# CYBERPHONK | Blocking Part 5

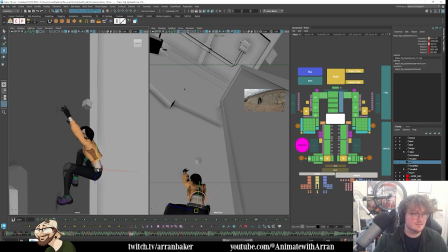41:16 We can show some weight really pulling.
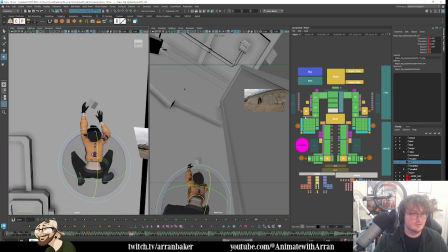41:28 On the arm there.
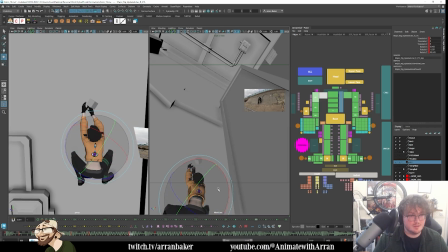41:44 I might bring this shoulder in, I'm looking in the camera now, and simplify that shape so that we just see the arm on the other side, like that. And then we can tuck this hand in.
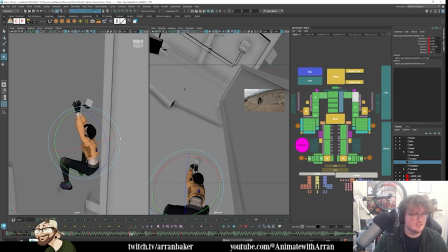41:57 So it's like we're grabbing from the similar point on the wall.
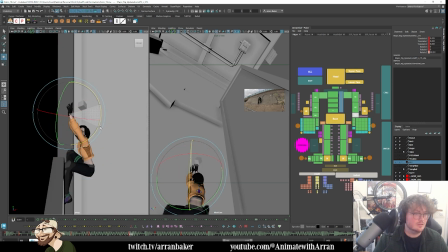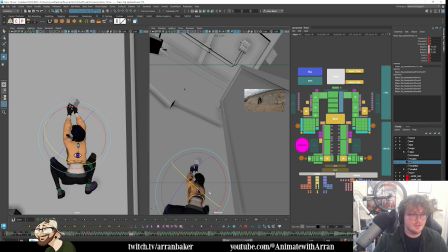42:08 And then she's tucking and looking over her shoulder.
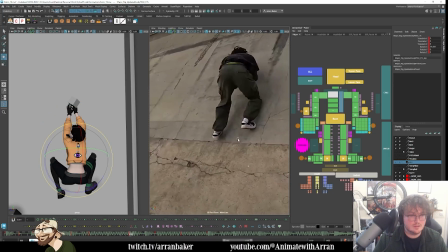42:14 Now,
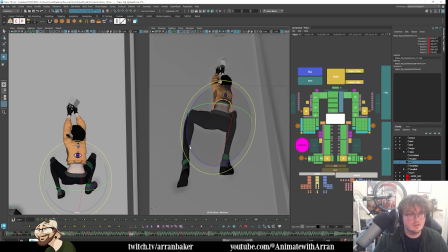42:17 in here, we are, like, this is because of the focal length, we are warping quite a bit.
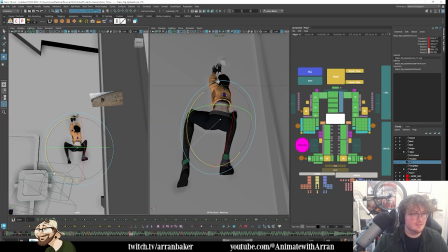42:23 You can see how, like, it's not that warped in our perspective view, but in the camera it's feeling really warped. That's not necessarily a bad thing, but I just need to be conscious of that, and when I'm, like, reframing the camera and everything.
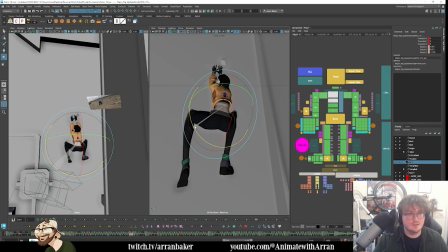42:37 Because that may, well, obviously it's going to change the posing, so in here I may slightly connect the hip a little bit more. Get a little bit more of a line of action wrapping around like this. Just feels a little bit more dynamic.
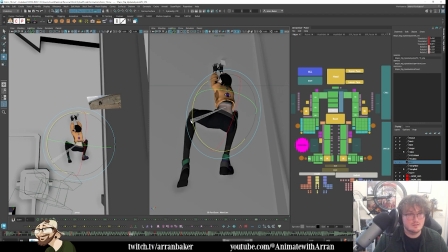And then I want to get the hand poses.
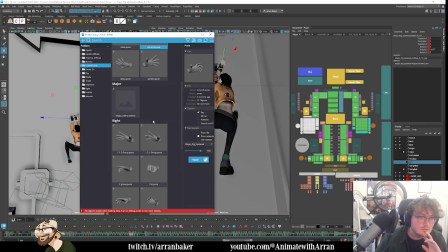43:04 I like this scrunchy one. And we're grabbing onto the walls.
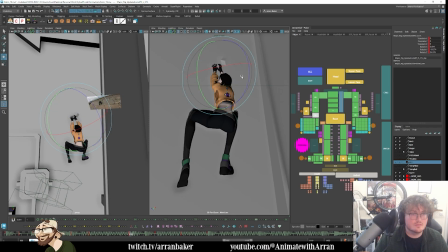And then I might slightly cleanse, or like clench the fists a little bit more.
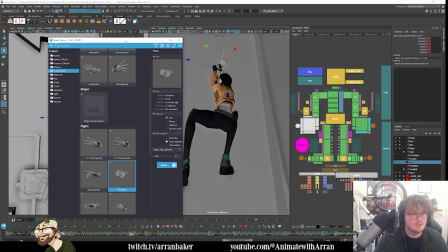43:32 So we just blend into that, into our fist shapes. Just to simplify that shape. Yeah, there you go, something like this.
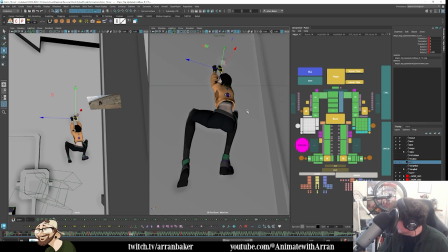43:44 I'm curious, are you not doing any thumbnailing poses for this part? I have planned so much thumbnails to an extent, but some parts, like I say, some parts I rely a little bit more on the ref, and then I exaggerate with the mindset as though I was thumbnailing it.
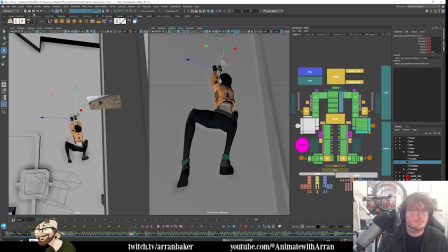44:03 So it really depends. I think if you have a very clear idea of an action that you don't think you can trust in reference for, then I tend to thumbnail it.
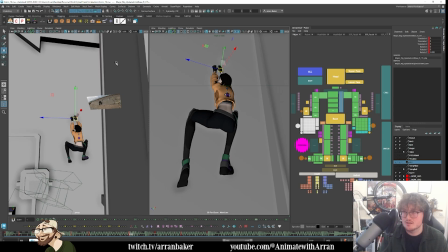44:18 If there's like certain parts of this shot that have no reference at all, and I'm just going by thumbnails. There are other parts of the shot which I like the reference that I found, and it kind of keeps it a little bit more tied together, a little bit more consistent and grounded, and that's where I'll lean more into the ref,
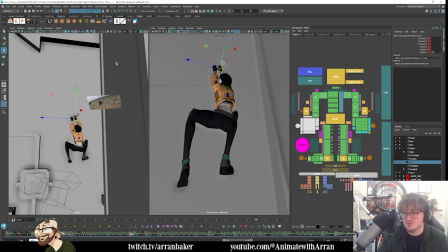44:36 but I will make it feel as though it was all animated with the same approach by the end. Like, the idea is that by the end of it, you're not going to be like, oh, that part was reference, that part is not reference.
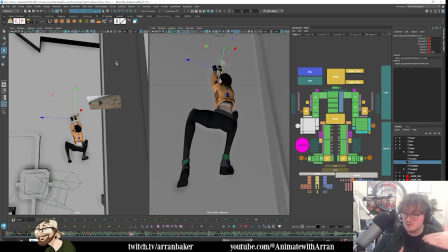44:51 Hopefully by the end, there'll be a blend between those two so that it doesn't feel obvious, like in the way it's posed. Like, even with the reference, we will be pushing things here and there, as though I was thumbnailing it. So there are slightly different approaches.
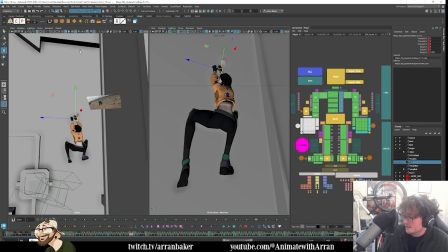45:07 Am I animating the feet in IK? I am. When they make contact with stuff. If they're free falling in the air, then I use FK. Here on the previous stream, you were talking about having more contrast in your spacing. Can you just explain?